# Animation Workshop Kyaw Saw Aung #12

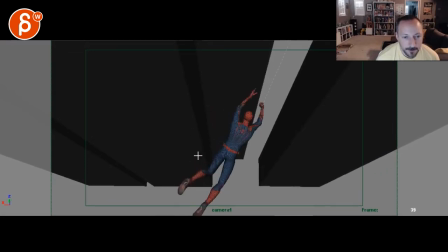And it feels like he's not falling down. This might be because the camera's following it too fast. It doesn't leave the camera enough, or the camera doesn't gain enough. It's just something where he feels like he's stuck in space, pivoting off of here, where it doesn't quite feel...
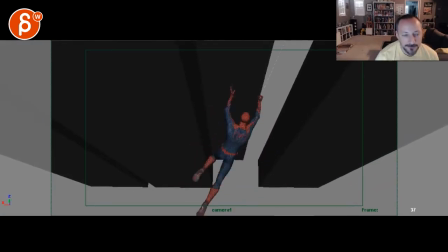See this here, this is what I'm also reacting to. So he feels like he's stuck in place, doing this big rotation out of his pelvis area, versus a bit more the center, a bit more of the chest area, to me it feels like. Because he's not really...
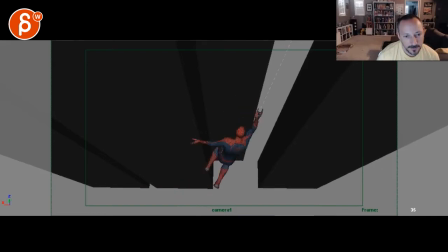Just kind of moving forward. I mean, it could be centered here, but the weird thing to me is that it's in one place, and then shoo, and then we're just losing him.
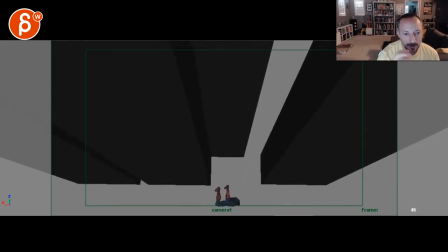Like, how is he able to go forward so quickly, right? So this feels like he's stuck in place, and he suddenly accelerates forward, and then he does this. Like, I don't mind this here from like here on. This seems cool.
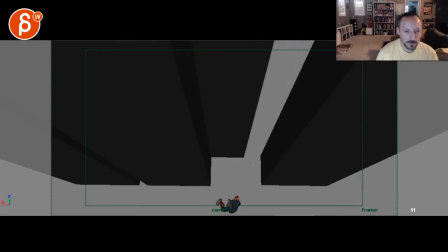The only thing I would say is I would take the camera and tilt down and follow him more, because now we're so close to the edge and we're leaving so much room here.
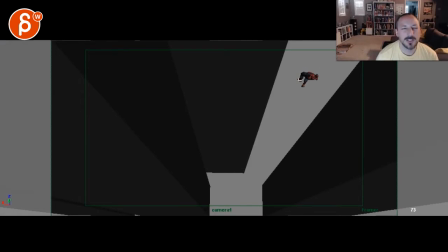And this probably, it feels, if you do the silhouette test, there's a bit of a muddied silhouette with just kind of stumps coming out.
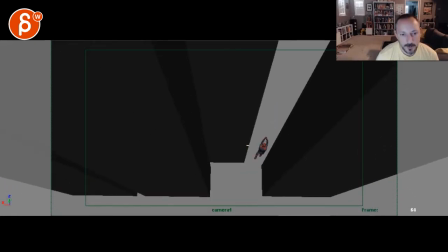So you might be, if you're already doing a swing here, you could cheat, and so that the head is here,
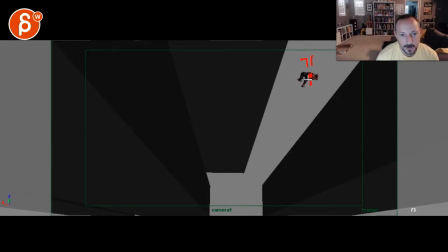body's here, feet are here. with maybe one arm letting go or both arms out this way.
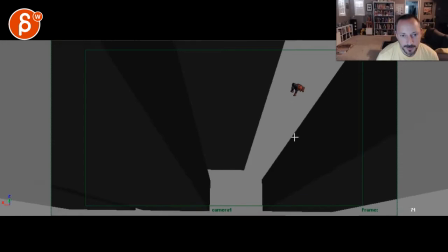So you see a bit more of the body for something that's a bit more like this. Imagine a pose like this, but reversed. Because once we get to here, it's just kind of a ball.
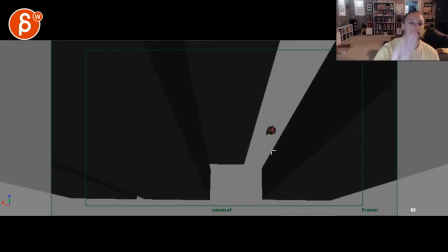And the silhouette is not that clear, and he kind of lost his forward momentum with the feet going up and just kind of going straight.
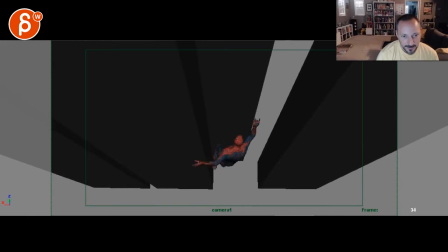So this feels a bit weird too at the end. But to go back to this here, while he's doing all of this, he needs to keep falling. It feels like if these are the buildings, right? And he's falling down, that he's actually not falling. He's doing the whole rotation while staying straight, and then he suddenly falls.
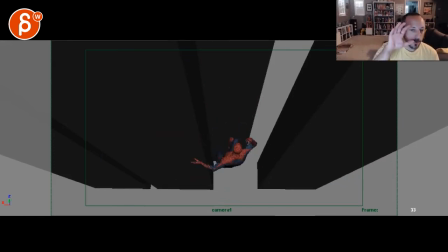But you have to look at the physics of he is always falling, always falling, always falling, always falling. Only by now, because he has the web, that is going to kind of stop and kind of bring his legs down. That's why the legs go down too, because that forward momentum is being stopped by the web,
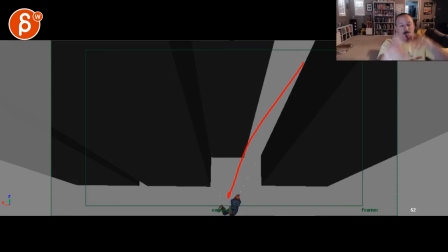and then that pulls him, you know, that changes direction, then he can swing forward. And right now, this doesn't quite make sense why he's doing this in place and then suddenly accelerating there.
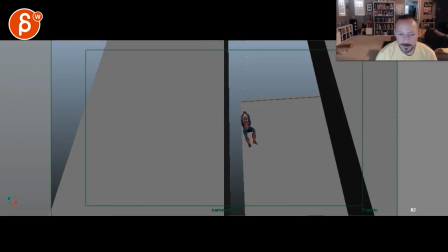So watch out for that. Shot three, I changed his body a bit to avoid twinning, so they're a bit more offset. I think you can still get away with him being a bit here, leaning this way.
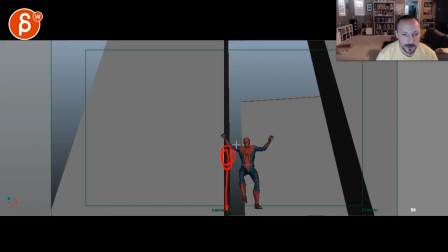And then he lands around here-ish. Okay, hold on.
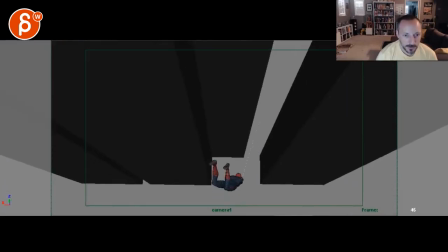Because we're saying...
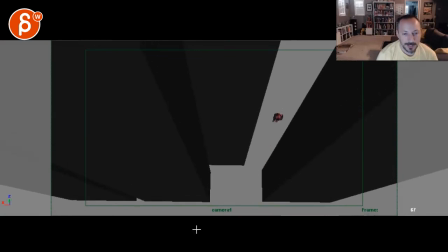I mean, it's not crucial. I'm just looking at it in terms of real space. He's going technically...
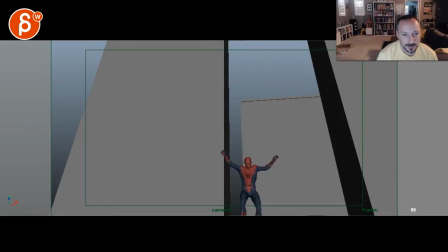Visually, he goes left or right. Now we're kind of centered, so it's not too bad. But technically... he's swinging from here to here. And I know that it might feel weird going this way and this way. I don't think it will be that confusing, and I don't think people will go, wait, it's green direction.
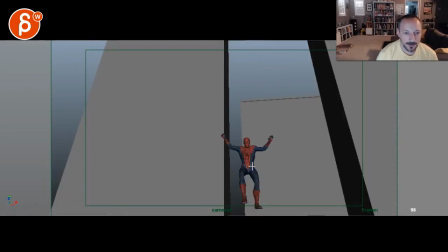But it feels like, just in terms of contrast and more interest. And this is, it's been a while since I've seen this. So if I go back on a critique that I gave before, I apologize. But seeing it now, it feels like you could get away with even starting here. I would personally start just a bit more here and then land here.
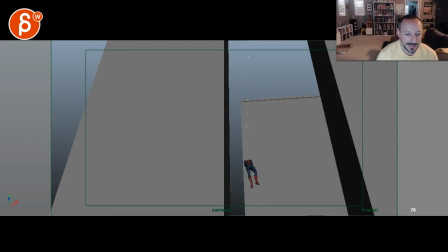So there's a bit more right to left. And again, if that contradicts something I said before, I apologize.